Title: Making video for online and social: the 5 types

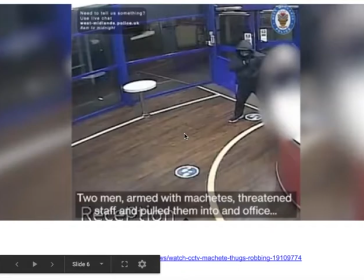(4:03)
It's worth watching that elevator again and thinking about how temporality the timing of that story is played with the events don't unfold at an even pace those hours are compressed and extended at different points in that story so
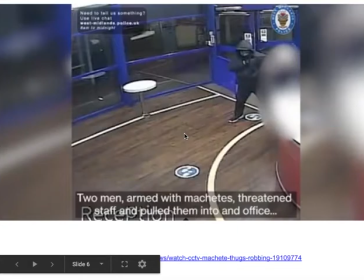(4:21)
raw footage can be a really important part of online storytelling and part of the reason for this is that we have so much more video footage now to work with traditionally we would be the only people filming, we would be the only people with access to footage but obviously we have CCTV now
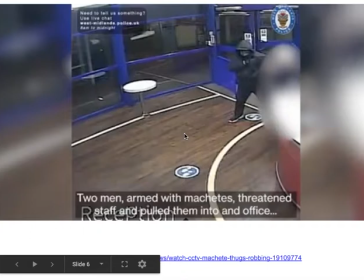(4:40)
massively widespread and people have cameras in their pockets and their own footage that we
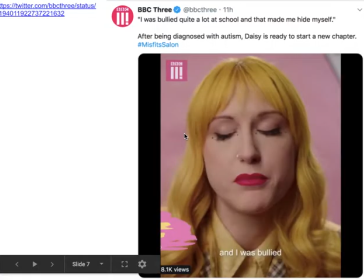(4:45)
might be able to use in our stories as well. First-person storytelling involves the person speaking directly to camera.
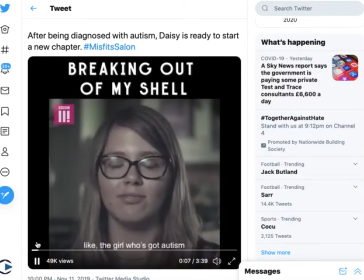(4:54)
You can see this example from BBC3. Now again we've got some additional features to point out here such as the captions,
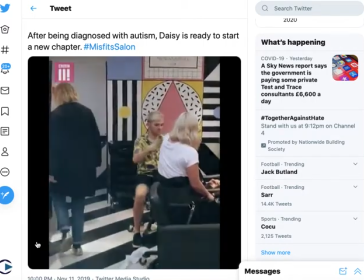(5:02)
again very common in social storytelling because people will often have the volume turned off,
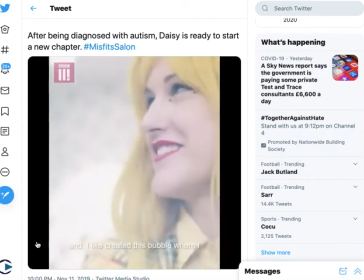(5:09)
and in addition to the speaking directly to the camera we've got some cutaways
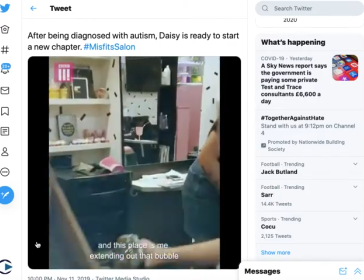(5:14)
and some other shots to add some variety and context and
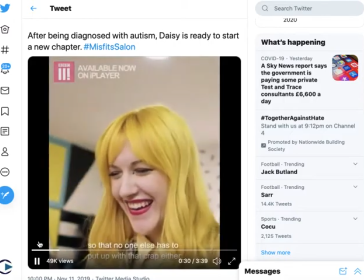(5:19)
variation and pace to this story.
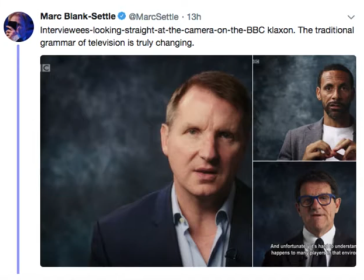(5:24)
And this first-person approach is now creeping into broadcast TV as well.
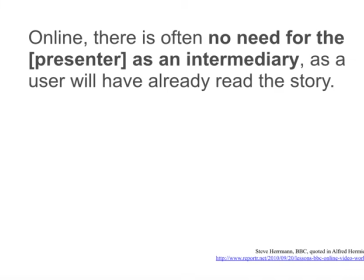(5:33)
Now I've already kind of touched on this but it's worth emphasizing again that there is no need for a presenter in online storytelling. In television the presenter serves a particular purpose typically because we have nothing visual but online we should already have
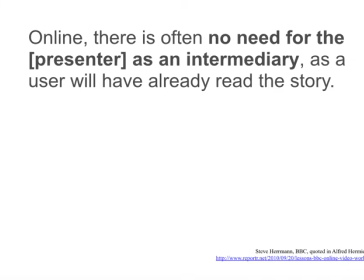(5:51)
something visual and we don't really most of the time need a presenter and in fact there's a lot of evidence that it turns audiences off they don't want a presenter getting in the way of the story the other thing about online video and social video is that there is normally some sort of textual context to it there is
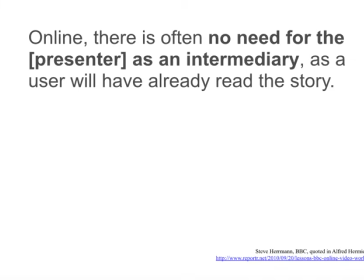(6:11)
some text underneath the facebook video or above the twitter video there is some text online above the embedded video or on youtube so there's always going to be some text context that introduces that video and this is an important consideration you must make sure that you edit the text as well
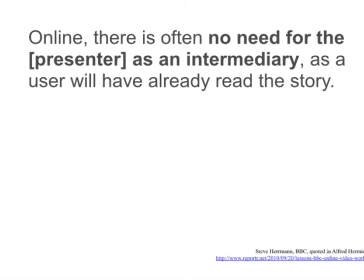(6:28)
as the video and that means that they already have an idea of the story and that you don't necessarily need a presenter to deliver. There are some exceptions to this. Snapchat and Instagram stories can work very well with presenters and you can have a personal relationship with the audience but it's worth pointing
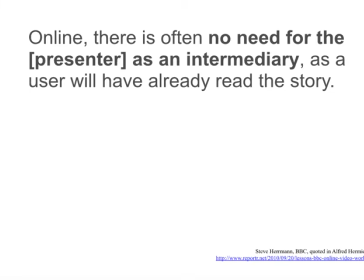(6:46)
out that most of the time you don't need a presenter and you should think about what role they play if you are planning to have one.
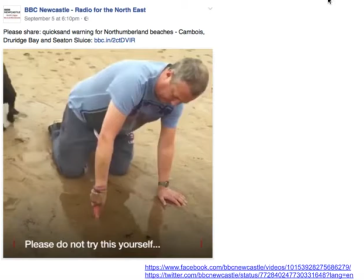(6:54)
Here are some more examples of the formats that I was mentioning. This one is a classic example of showing rather than telling.
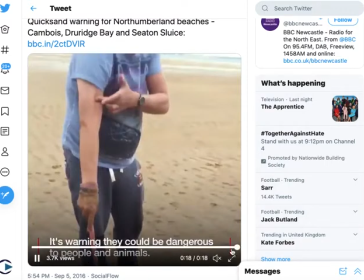(7:02)
We've got a story about quicksand, I'm just going to rewind that,
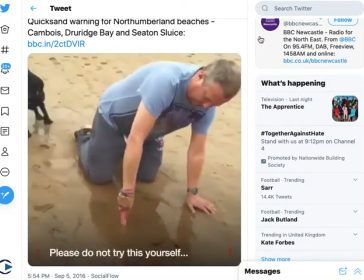(7:08)
and what we see is the quicksand that's showing us just how deep it is.
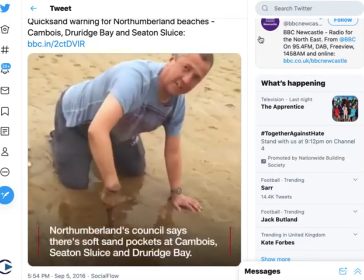(7:15)
So the person has been asked to demonstrate how deep it is.
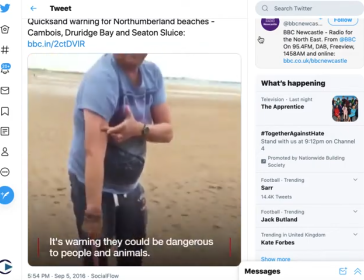(7:21)
It's unedited, it's just one single cut,
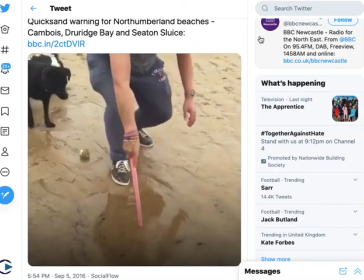(7:25)
there's very little narration, there is no narration and there's very little dialogue.
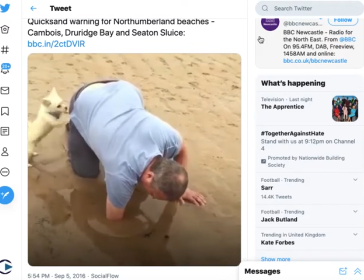(7:32)
The person says something to camera towards the end of the film but most of the
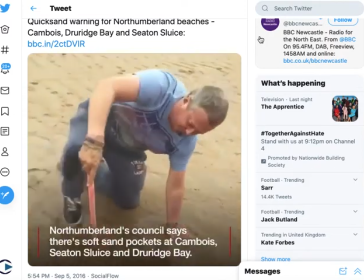(7:36)
sound is the sound of the wind and the dog barking and so on.
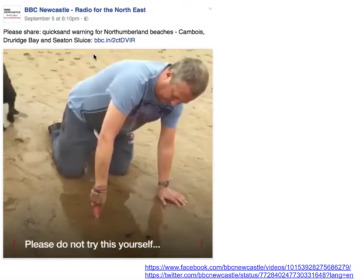(7:45)
So sometimes this is all you might want to do, you just might want to show an aspect of the story.
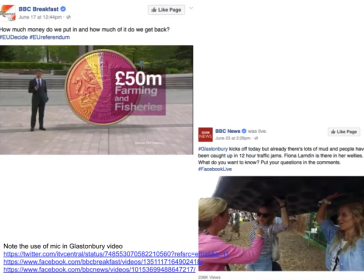(7:52)
Then we have explaining something about a story.
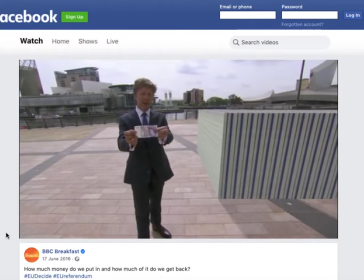(7:56)
This is a video produced to explain how much money goes into the European Union.